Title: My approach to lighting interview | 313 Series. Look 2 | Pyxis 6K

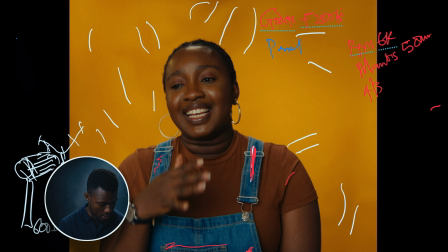Like I said before, we had a very huge parabolic softbox, then we had a 300C,
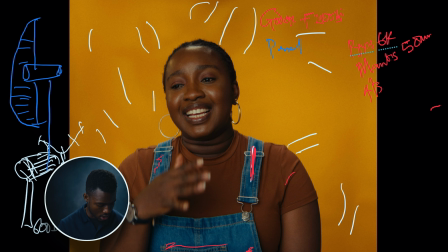and the light was going in there in this direction, going in like this, and then coming out like that. So that gave us that very soft fade of our face.
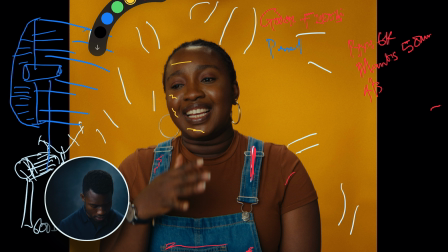So that gives this kind of soft fade of our face, and at the same time we had a negative fill on this end, giving us dark side here.
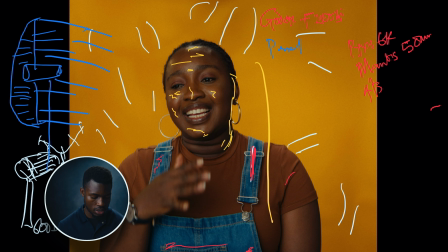It's kind of expatiating, kind of elaborating our dark side. So the key lights was giving us this look all over.
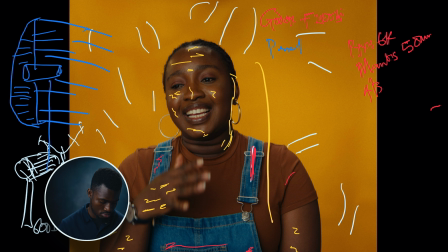our face and our hand here and there, and then, like I said, the dark side was created with that negative fill, and that was a 5-in-1 reflector, which we've used the black side, which we've used the dark side.
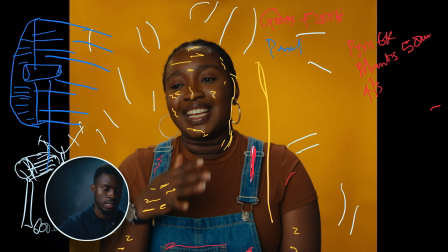So literally you don't have to like buy the most expensive negative fill out there, maybe a floppy or something, which they do perform better than this. But if you don't have the budget, you can do well with, probably sure you have a 5-in-1 reflector in your kit.
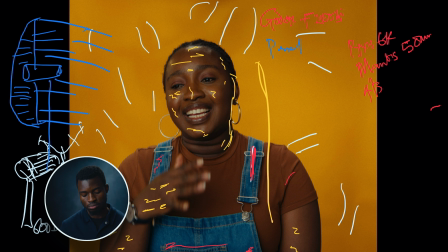So that's what we used, and I think I like the way everything came out. I like the fact that this looks like you shot this in a massive studio,
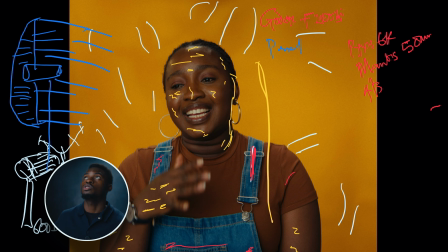a big studio, a well presentable studio, not in this little abode of mine. So that's what you can get with this space if you know how to set your interview. And we did the same thing with the
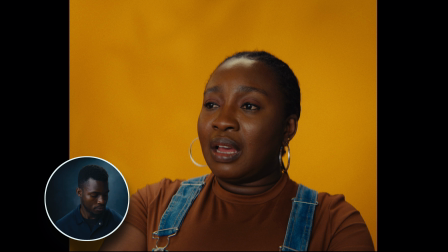close-up shots, which we basically just moved the camera around and then went a bit tight on our face, and the same lighting setup.
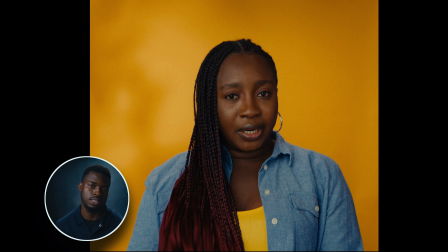Same time we did have this look which was created with the same camera setup and just change of the outfit, and we're still trying to go into that color palettes and still have this blue or teal and then yellow and then yellow.
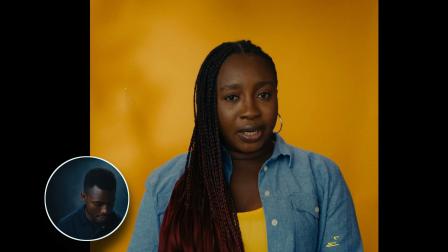So basically same thing, key lights was coming from this direction, and like I said, we used the same thing. This was the Amaran 300C, and then we had our hair lights to be, if you look closely you will see just some rim
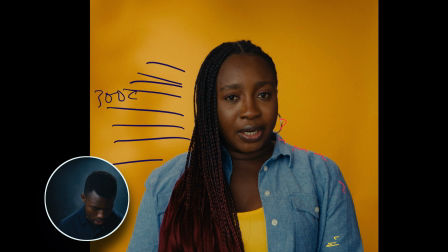effect of that hair light even on the earrings here, and then bright bits on our head here. So it's not very much obvious like the other one. So that's basically it for day 2, and keep watching out because day 3 will be dropping tomorrow, and I'm sure you will like that one most because that's a different entire setup from the first day and the second day, because most the day 1 and day 2 has the background vibe, and even though they are like different kind of concepts, but the third day is a different thing entirely. And if you are not subscribed to the channel, please do well to subscribe to the channel, and you'll be notified anytime I post the third day one and every other content that I'll be posting very soon.